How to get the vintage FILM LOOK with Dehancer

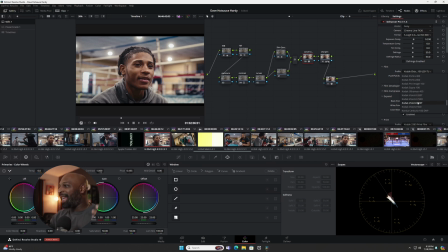All the Kodak, Vision 3, Vision, just everything, anything you really can think of is here, man. There's so many film stocks, even shit that's just for like photography, but they do have a photography app and an iOS app for Dehancer.
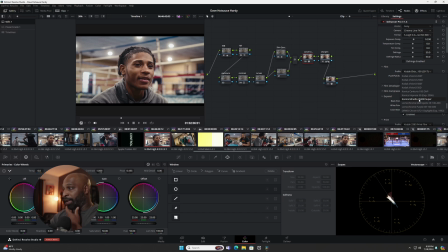So check those out also. But for this, like, man, I just chose Kodak Ektachrome. What is it? E100 2017. And usually you get different colors out of some of these film stocks with the push and pull.
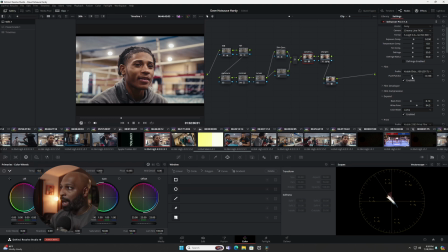This one is just really an exposure thing. So I kind of lowered it or pushed it a little bit as opposed to pulling. Well, yeah. So film developer is really just kind of like the contrast, gamma, you know, all those different things. So I didn't need any color boost or color separation.
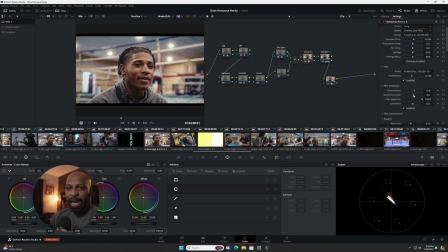I did run a little gamma on some of those highlights because he has those lights surrounding his head. When I used the gamma correction, it kind of like toned the effect of that down just a little bit. Then I raised the contrast just some. That's a little too much right there, but just some. This ain't really necessarily dark and moody, so we don't need a bunch of contrast.
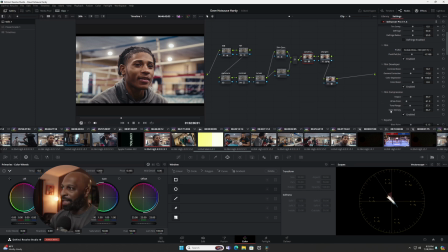Then we go to film compression, and there's something that I didn't really necessarily use much when I used this plugin, but what it did was when I find that white point and then move the tonal range,
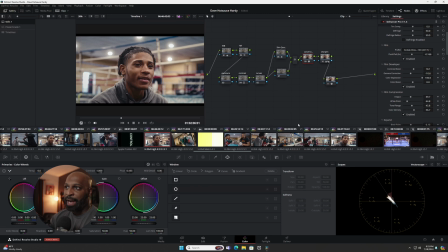that helped those lights in the background, that bokeh, kind of like subside a little bit. I thought it was a little too dominant, and that kind of brought it down quite a bit. It compressed it. Did exactly what it said it was going to do, and that's something I can appreciate because I use a lot of natural lights.
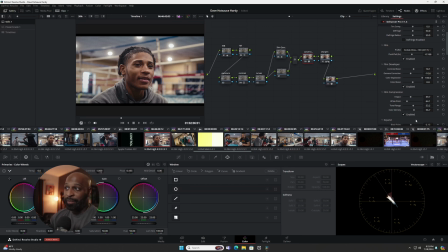I try to find what's there for me to use in a lot of scenarios because sometimes there's not a choice to just set up a bunch of lights and do a bunch of things, but with this, it was one of those scenarios we had to use the lighting that was there, and these lights were behind him, and I thought it kind of like looked like a little crown,
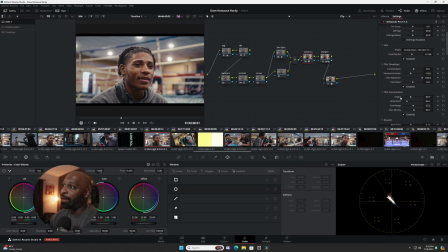so I thought it was cool, but they were dominant, so I was able to tone that down with some of the film compression. Now, the expand is exactly what it is. You have normal and luma, and I'm gonna say luma probably affects the luminance, the brightness of it. So this is on luma, you know, black point, white point, obviously, highlights, bring that down some.
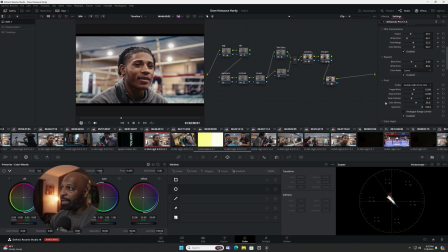Now, print is where you really can make some of the things you're doing stand out. I have this on Kodak 2383 print film. It's just what I liked at the time. But if I change it to the Fujifilm, you see that kind of brought in some like green tint to the footage.
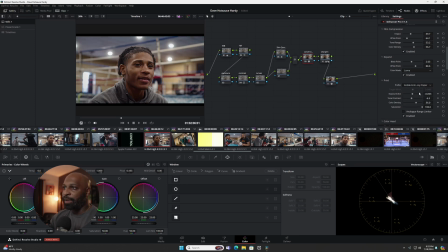Then you have the glossy paper, which, you know, added some contrast. Overall, kind of darkened the image. Cineon film log is exactly what it is. That's the film log they use to, you know, convert footage to whatever film stock they're trying to use. I'm gonna stick with the Fujifilm. I think that looks best for what I'm trying to do.
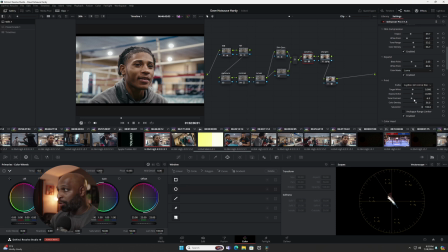You can adjust the target white, the exposure, tonal contrast is just huge on this plug. I love it. And this is where I can lock in on some of that color density. I feel like what this does is a lot better and a lot more subtle than it is in other parts of this plugin,
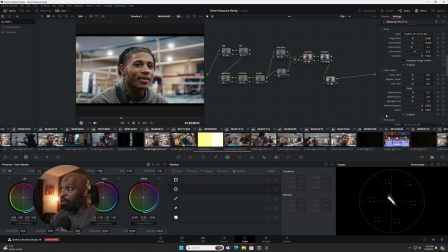especially the color head, which you can go crazy and also ruin some footage. But you know, this is adding cool tones or warm tones to the shadows, midtones, or highlights.
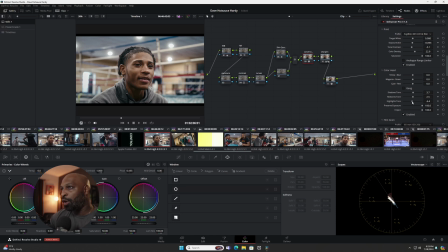And as you can see here, I added more cool tones to the highlights and more warm tones to the shadows and the midtones. Not much though, small nudges. And then you kind of can adjust the impact, which I like on everything. You need to put the impact slider on every, well, which one you can?
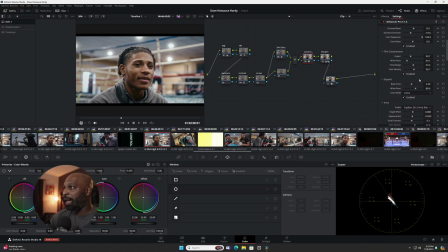I'm pretty sure you can't put it on print, and I'm pretty sure that you can't put it on a couple of these other ones, but I'm almost certain, I'm not a developer, that you can put this on film grain, right? Because this amount slider is this isn't it, because even when you take it down, right, it's all the way on 0.